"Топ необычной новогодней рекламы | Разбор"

Привет, киноделы! С вами Маня. И в новогодние праздники стартует второй сезон рубрики «Киновечер», в которой мы показываем самые крутые примеры видеорекламы и вместе ее анализируем. Теперь мы будем более структурно подходить к просмотру, выцеплять самые крутые моменты съемки и сюжета. Подобный анализ поможет и нам, и вам лучше понимать разнообразные приемы съемки видеорекламы и применять их в своей работе. Ну что, поехали?
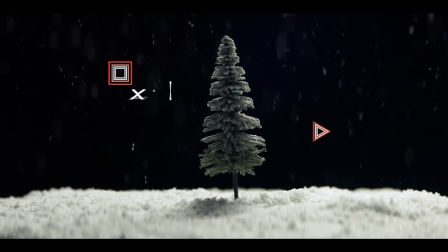Сайнсберис, 1914 год. Данный рекламный ролик освещает события Первой мировой войны, а конкретно Рождественского перемирия, во время которого солдаты прекращали любые военные действия. Очень тонкая и опасная тема для съемки видеорекламы, особенно в рамках того, что создателем является сеть супермаркетов. Этот ролик был неоднозначно принят международной публикой, однако это не помешало собрать ему немало наград, в том числе и на знаменитых Каннских львах.
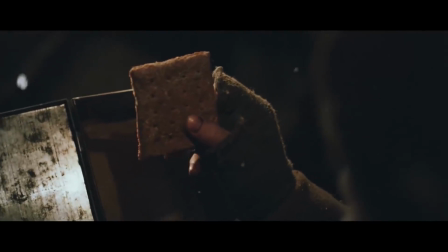59s
Ролик создан совместно с Британским Королевским легионом и был нацелен на помощь ветеранам и сбор пожертвований в продаже рождественской продукции.
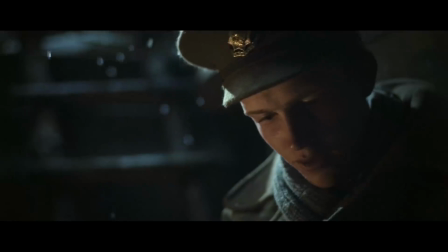67s
Самой сильной частью данного видео является сценарий, ведь все в этой рекламе работает на сюжет.
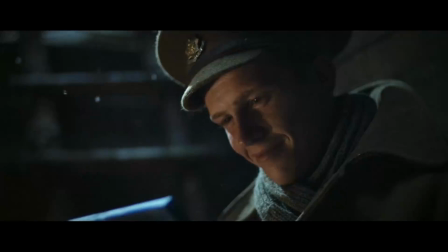71s
Начнем с цвета, который характеризует настроение внутри истории. В начальных, около уютных кадрах мы застаем главного героя в приподнятом настроении.
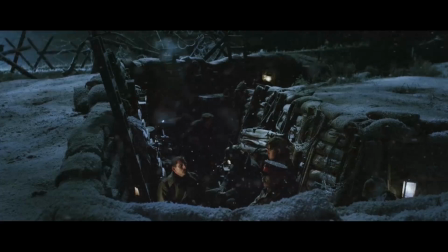79s
Он получил посылку от возлюбленной, он слышит песню на противоположной стороне баррикад.
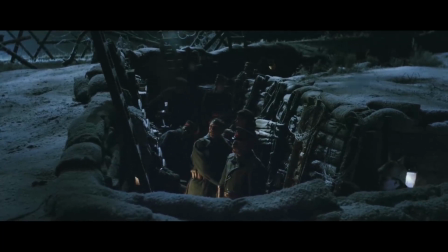88s
Он и его товарищи поют, и они почти счастливы, поэтому данное настроение передается теплыми тонами цветов.
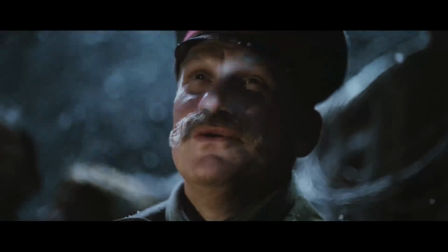94s
Однако в момент опасности, когда противники еще не знают, чего ожидать друг от друга, цвета резко становятся холодными, тусклыми, зимними.
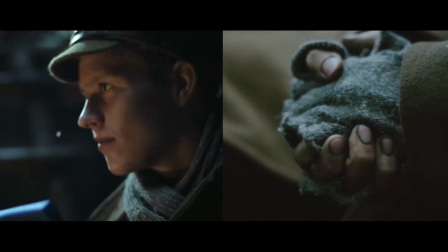102s
Стандартный, однако, рабочий прием подсказывает зрителю внутреннее состояние персонажей. Присутствуют метафоричные детали.
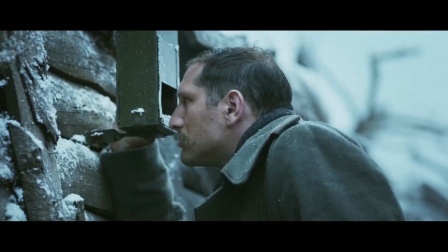108s
Например, снегирина колючей проволоки, символизирующей что-то живое и настоящее в условиях беспощадной войны.
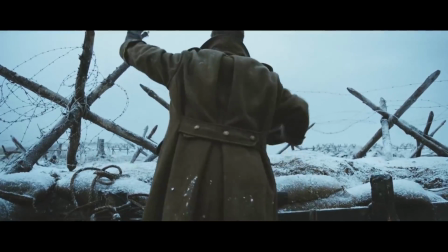114s
Множество крупных планов выхватывает лица солдат, каждый из которых важен и необходим в истории, и показывает, как тесно в этих промерзлых окопах.
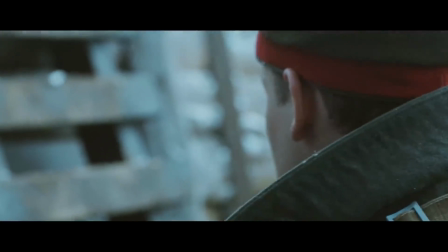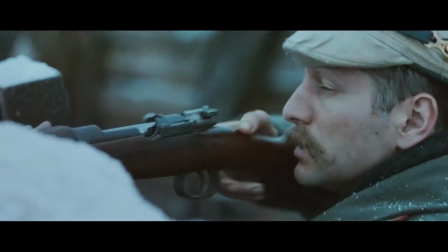127s
Важным является намеренное нарушение операторской восьмерки. Мы видим в начале знакомства солдат обеих сторон.
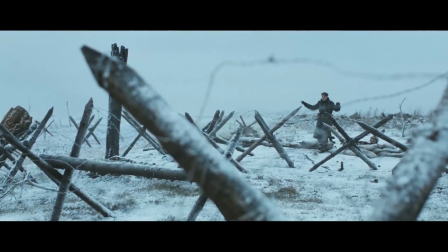133s
Два основных персонажа придерживаются своих ориентиров в кадре. Англичанин слева, немец справа.
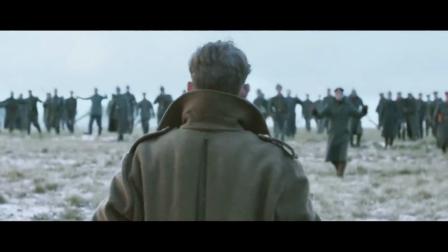138s
Однако они меняются местами в моменте дальнейшего разговора. Происходит их симбиоз. Каждый становится на место другого.
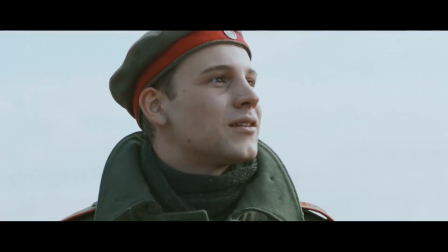144s
В моменте их перемирия характерными становятся общие планы, объединяющие солдат. И несмотря на то, что они говорят на разных языках, это не мешает им понимать друг друга.
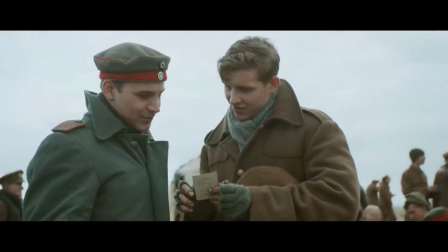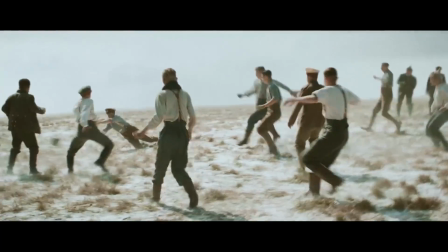158s
Герои начинают играть в футбол, что также является метафорой. Между сторонами все такое же противостояние и сражение, однако мирным, ненасильственным способом.
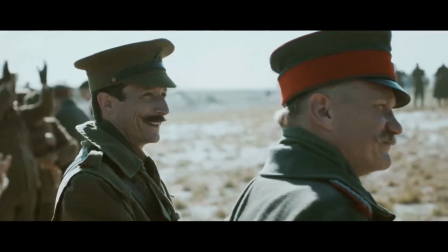167s
Пара взрывов вдалеке возвращают такую грустную рождественскую сказку в реальность, и герои вновь возвращаются в прежнюю схему операторской восьмерки.
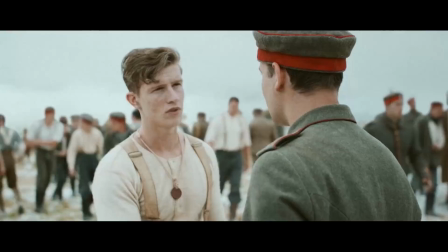175s
Вновь становятся врагами. Однако цветовая схема остается теплой, как и финал рекламного ролика.
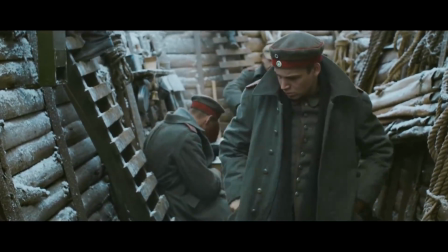180s
Герой отдал своему врагу самое дорогое, что у него есть сейчас. И этот поступок доступно подсказывает зрителю основную мысль данного ролика.
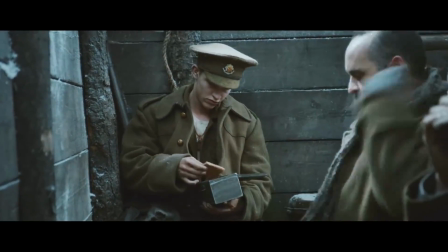187s
Все душевное и человеческое превыше любых обстоятельств, даже войны.
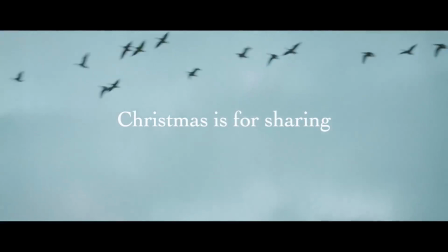192s
Финальный слоган «Рождество для того, чтобы делиться» на фоне летящих и свободных птиц лаконично завершает этот сложный и многогранный рекламный проект.
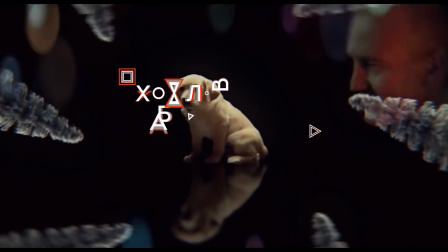Брэнсу Макмалбери знаменита своим креативным подходом к съемке рекламы. Они любят использовать сравнения, обыгрывать образы, их персонажи зачастую противоречивы и непонятны. Этот ролик мне показался особенно интересным, как любительница абсурдного юмора. В данном случае мы видим интересную трактовку библейской истории о рождении младенца.
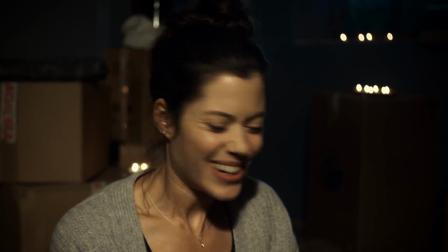226s
Зритель застает главных героев в ремонтируемом доме. Позади них горит камин, в доме теплая рождественская атмосфера, тусклый свет, пара обменивается подарками.
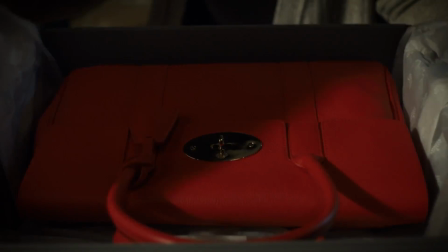235s
Женщина с восторгом и осторожностью распаковывает подаренную мужем сумку и держит ее как ребенка.
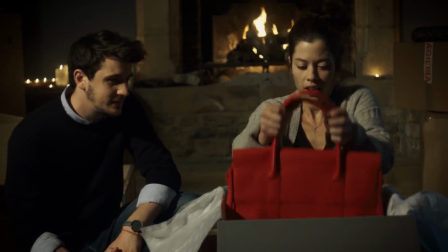240s
Сразу можно отметить блик от пряжки замка на лице девушки, что символизирует свет нимба.
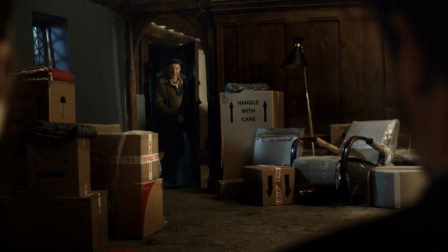245s
Далее в доме появляется восторженный незнакомец, желающий увидеть только распакованную новую сумку.
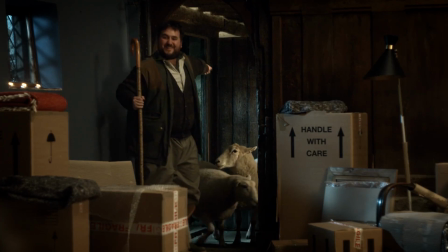266s
За ним следом появляются и другие персонажи, а именно пастух с овцами и юноша с дарами,
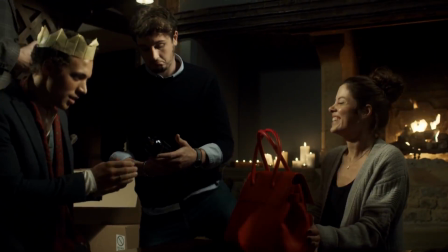272s
которые олицетворяют волхвов, пришедших к новорожденному младенцу.
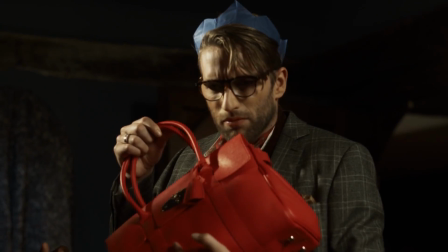277s
В доме появляются овцы, коровы Происходящее становится все более странным Однако животное в недостроенном доме Это отличное
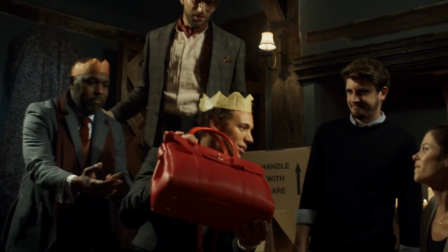285s
сравнение с хлебом В котором происходило таинство библейского Рождества Кульминацией этого странного действия Становится фраза, произнесенная главным героем Ребят, это же просто сумка Он это говорит и за себя,
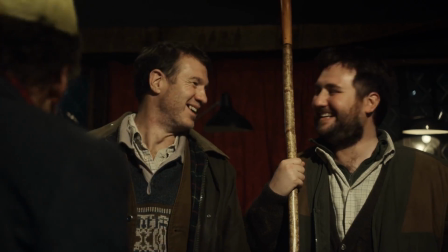298s
и за зрителя Однако другими персонажами ролика Его слова воспринимаются как шутка ведь они, безусловно, верят в происходящее таинственное действие. Здесь работает маркетинговый прием – конфликт двух портретов потребителей. Один потребитель не понимает общего восторга, для него сумка – это просто сумка. Второй же потребитель – это настоящий ценитель качества, ценности и практически святости данного товара. Таким образом, рекламный ролик захватывает обоих потребителей, привлекает их на свою сторону, таким образом увеличивает охват аудитории.
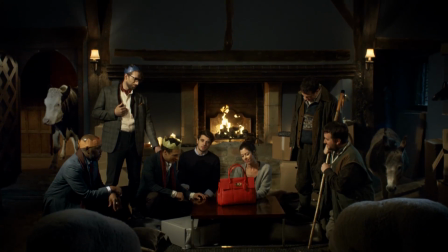327s
Финальный иконографический общий план отлично завершает историю, А загорающийся над героями светильник одновременно символизирует и Вифлеемскую звезду,
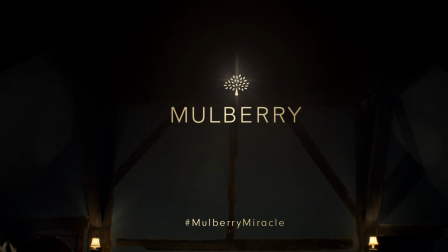335s
сообщившую о появлении младенца, и идею о том, какой подарок может стать идеальным для вашей второй половинки. Ролик не претендует на многозначность и сложности, и любой зритель, хотя бы немного знакомый с сюжетом «Рождественской ночи», помет его и улыбнется. Однако именно абсурдность и странность происходящего вызывают у зрителей интерес. Создатели совмещают несовместимое. Таким образом, проект получился интересным и ироничным. Харви Николс. Прости, но я потратил все на себя.
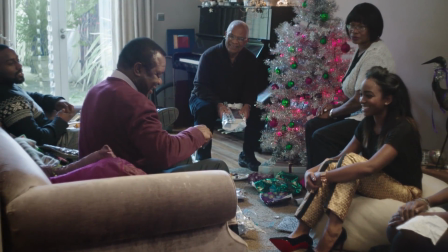363s
Пример отличной провокационной рекламы, которая, к счастью, была оценена по достоинству и забрала с собой несколько наград премии «Каннские львы».
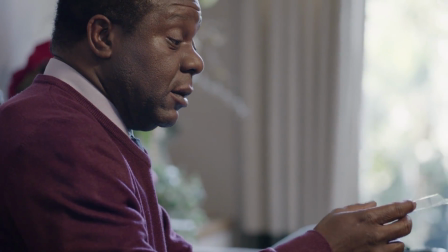369s
Новогодние рекламные кампании, как правило, пропагандируют стандартные темы щедрости, доброты, любви к своим родным и друзьям.
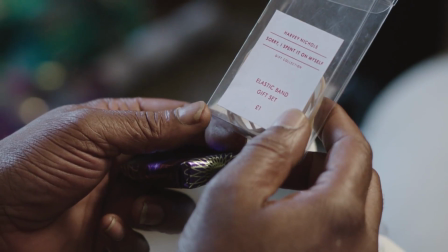376s
Создатели же данного рекламного ролика отходят от рождественских клише и комично показывают нам эгоистичных персонажей,
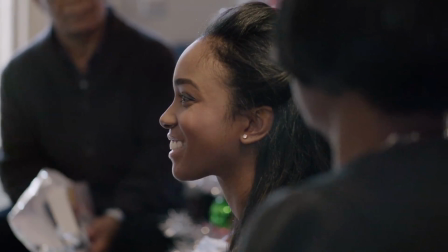382s
которые захотели в кое-то веке позаботиться о себе любимых.
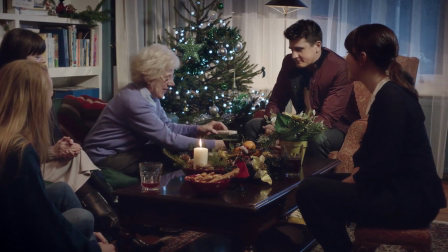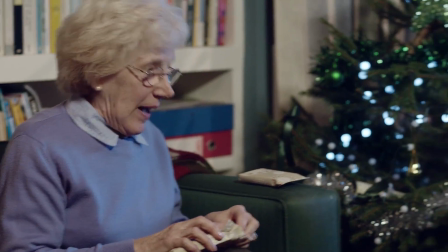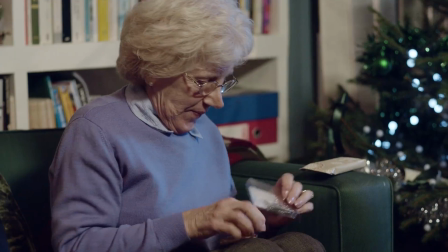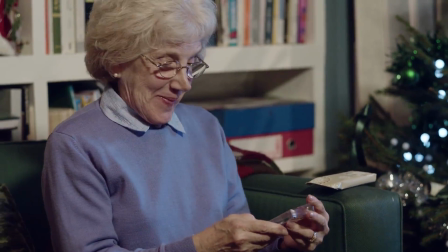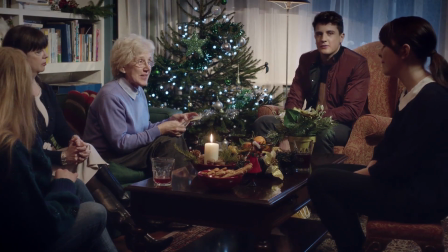406s
Суть данной рекламной акции проста. Бренд Харви Николс предлагает покупателям порадовать себя в Новый год подарком своей мечты.
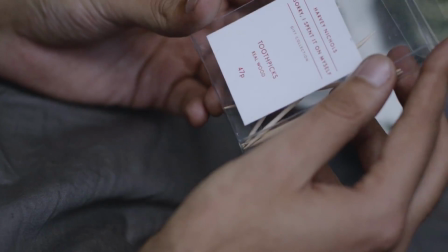413s
А презентами для родных и друзей станут дешевые безделушки, продающиеся на кассе.
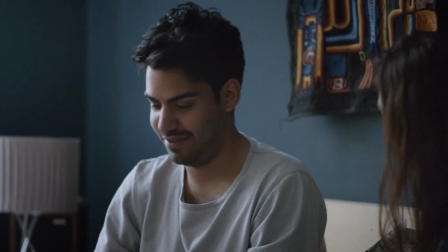417s
Создателям ролика необходимо было обыграть людской порог, такой как жадность, и показать зрителю, что над этим можно посмеяться.
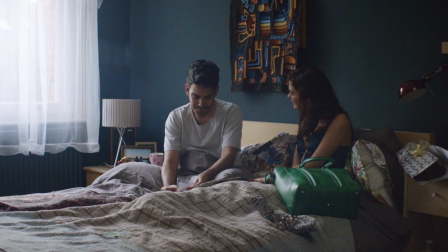424s
Сложная задумка, которая решена доступно, лаконично и просто.
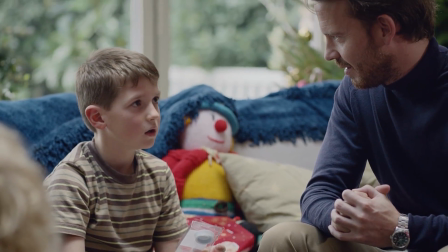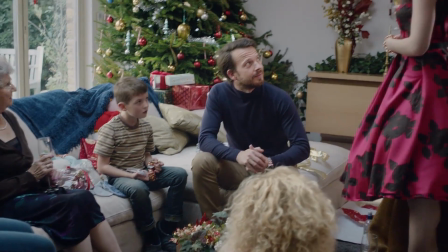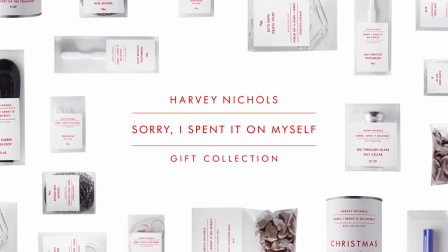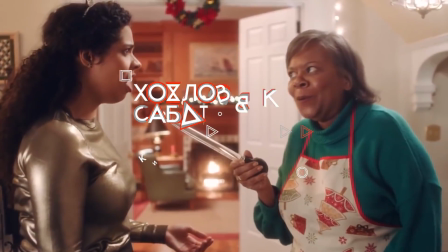Oral-B – запиканный рождественский ролик.
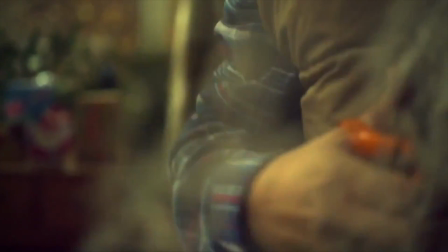Это видео просто очень забавное. И этот ролик отличается также своим нестандартным подходом и креативной идеей.
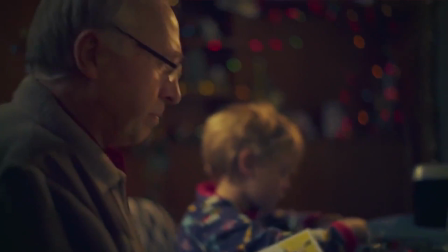466s
Рассказывает не о новогоднем настроении и детских сказочных воспоминаниях, а о взрослой и суетливой бытовухе, от которой нам никак не избавиться в празднике.
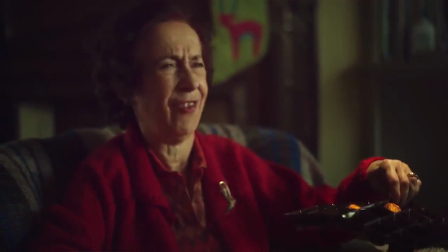479s
Напоминая зрителю о том, что его ждет в новогодние дни, создатели ролика позволяют ему посмеяться над собой и над своими проблемами.
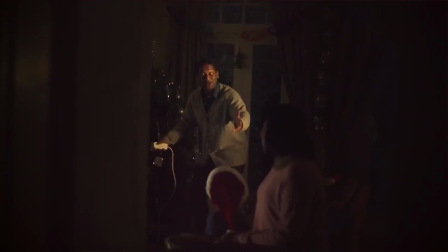486s
Лейтмотивом данного ролика является работа со звуком.
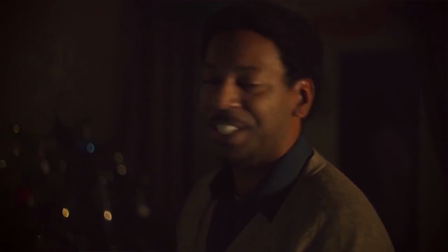489s
Запиканная цензурой брань персонажей становится частью новогодней мелодии и попадает в ритм, что еще раз подчеркивает мысль.
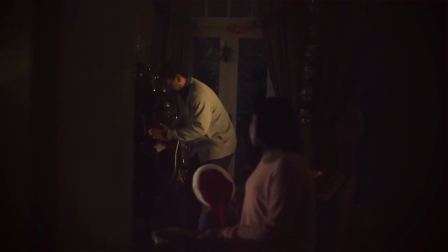495s
Новый год невозможен без таких неприятных мелочей. Финальный слоган гласит, что последнее, о чем стоит беспокоиться вам в празднике, это результат работы рекламируемого продукта.
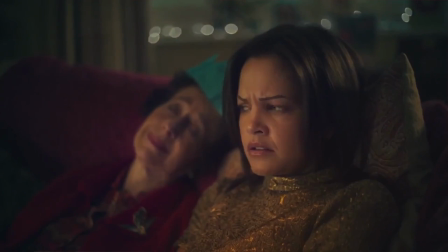505s
Еще один интересный прием маркетинга. Зритель даже не видит продукцию бренда в кадре. О нем нет упоминаний, однако всем становится понятно, о чем речь.